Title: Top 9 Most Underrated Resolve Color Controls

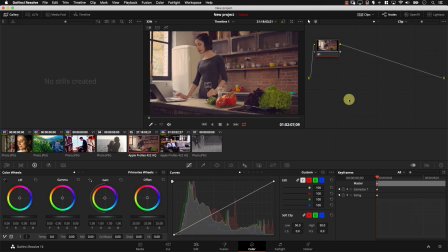492s
I'm just going to reset here, right-click, and make sure I reset all grades and nodes. And now let's start working on this image. Usually, my workflow is very simple. I start with the first set of controllers, so the first page, and I start this way, contrast, pivot, saturation.
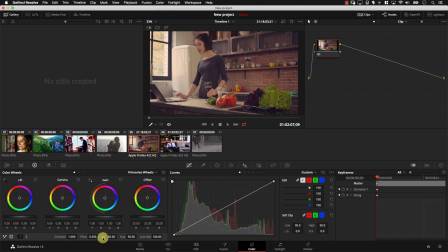508s
So I start with contrast, then pivot, then saturation, and I do not control hue and luma mix at all. Then I switch to the second page, and I also go from left to right. So temperature, tint, mid-tones, details, a lot of the time I just skip it, then color boost, shadow, and highlights. So we're simply working from left to right. However, when you work from left to right, usually these controls are connected, which means that once you change something down the line, it will affect something you worked on at the beginning of your work. So that's why I use phases. So here's the deal. I go from left to right with these controllers, and I call that phase one. Then I go back again, controlling the same controllers, also from left to right. Okay, again, for the same controllers again, And that will just balance the image much better for me.
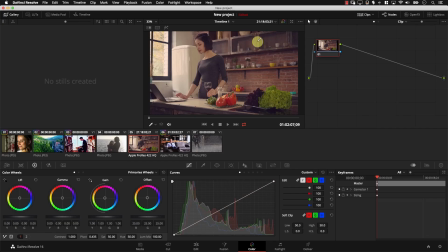560s
Let's take a look at an example. So let's start working with this image. I'll simply come to the contrast controller here and drag it left and right until I reach a point that I think is good for contrast adjustment. Yeah, much better. Then I'm going to move to pivot and again left, right until I find a point that I think is good for me. Now, one of the questions here is, what would you consider a good point for a contrast adjustment?
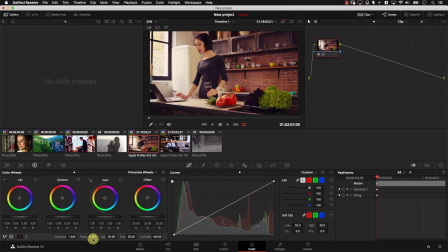583s
Like, for example, I decided for some reason that this particular point here in pivot is actually a good place to have my pivot control. This is a good value. Well, if you take a look at the image, you have a lot of objects in the image. So you need to ask yourself a very important question. What's important in this image? What exactly am I trying to achieve? What am I trying to emphasize in this image?
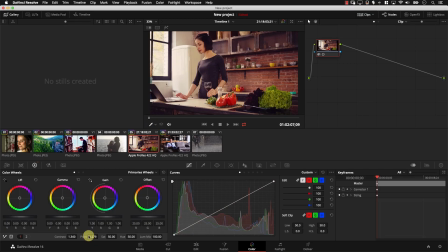606s
So for example, I decided that this is a good point here because I was actually focused on her face. So, for example, if I take the pivot point to the right,
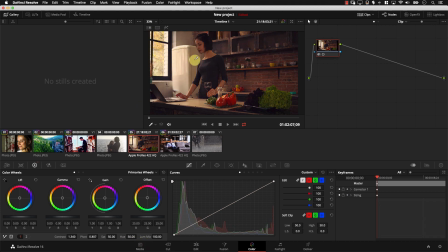615s
note that this is a great point for the window outside, but her face just became a bit unclear here in this image.
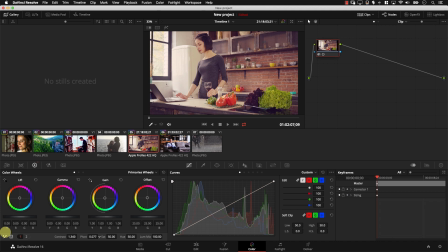621s
And if I move the pivot to the left, now, you know, it's just very bright and her face is just bright in an unnatural way. So, whenever you work with contrast and pivot, the number one question you need to ask yourself is, what am I trying to emphasize?
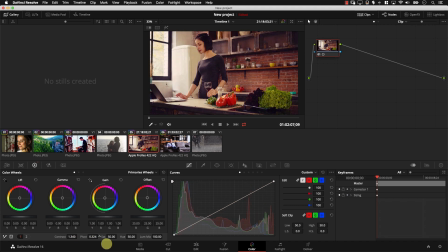637s
So in this particular case, I'm just going to move the pivot controller until I find a good setup here for pivot where her face looks natural. Then I'm going to control saturation, reducing saturation, increasing saturation, and just trying to balance things and much better. And then I'm going to ignore hue and luma mix and move to the second page here.
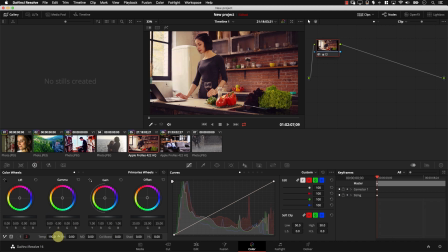656s
And I'm going to start working with temperature. So I'll click temperature, pull it to the right, to the left, until I find a good point. I guess this is a good point for me. This is an image I like. However, again, this is pretty subjective. You might be working on the same image and you might click on temperature here and you decide that this here is a better look for you.
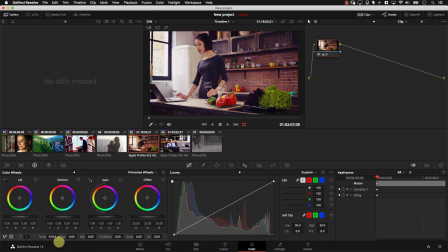675s
There is nothing wrong with that. All what's happening here is that personally, I like this point here. I just like it to be a bit bluish, the image. Then again, remember, tint will control the green, how green the image is. So if I pull it to the left, more green, to the right, less green. I think this is a good point here.
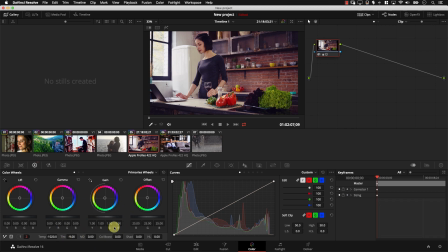692s
I'm going to ignore mid-tone details and I'm just gonna go to color boost. Again, there is no right or wrong here. I'll simply pull it to the left, right, till I reach a point that I think is good for this image. And finally, we can recover information with shadows and highlights. So this is the shadows.
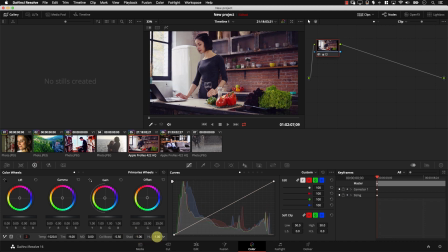708s
No, this is a good point here. And then highlights, I'm going to pull it to the left a bit. Take a look at this part of the window here. When I pull it to the right, I'm losing information outside the window. To the left, I'm recovering information outside the window. Now, that was phase one, or run one, or whatever you want to call it. So I controlled all these parameters from left to right. Now I'm going to repeat everything one more time, and I personally call this phase two.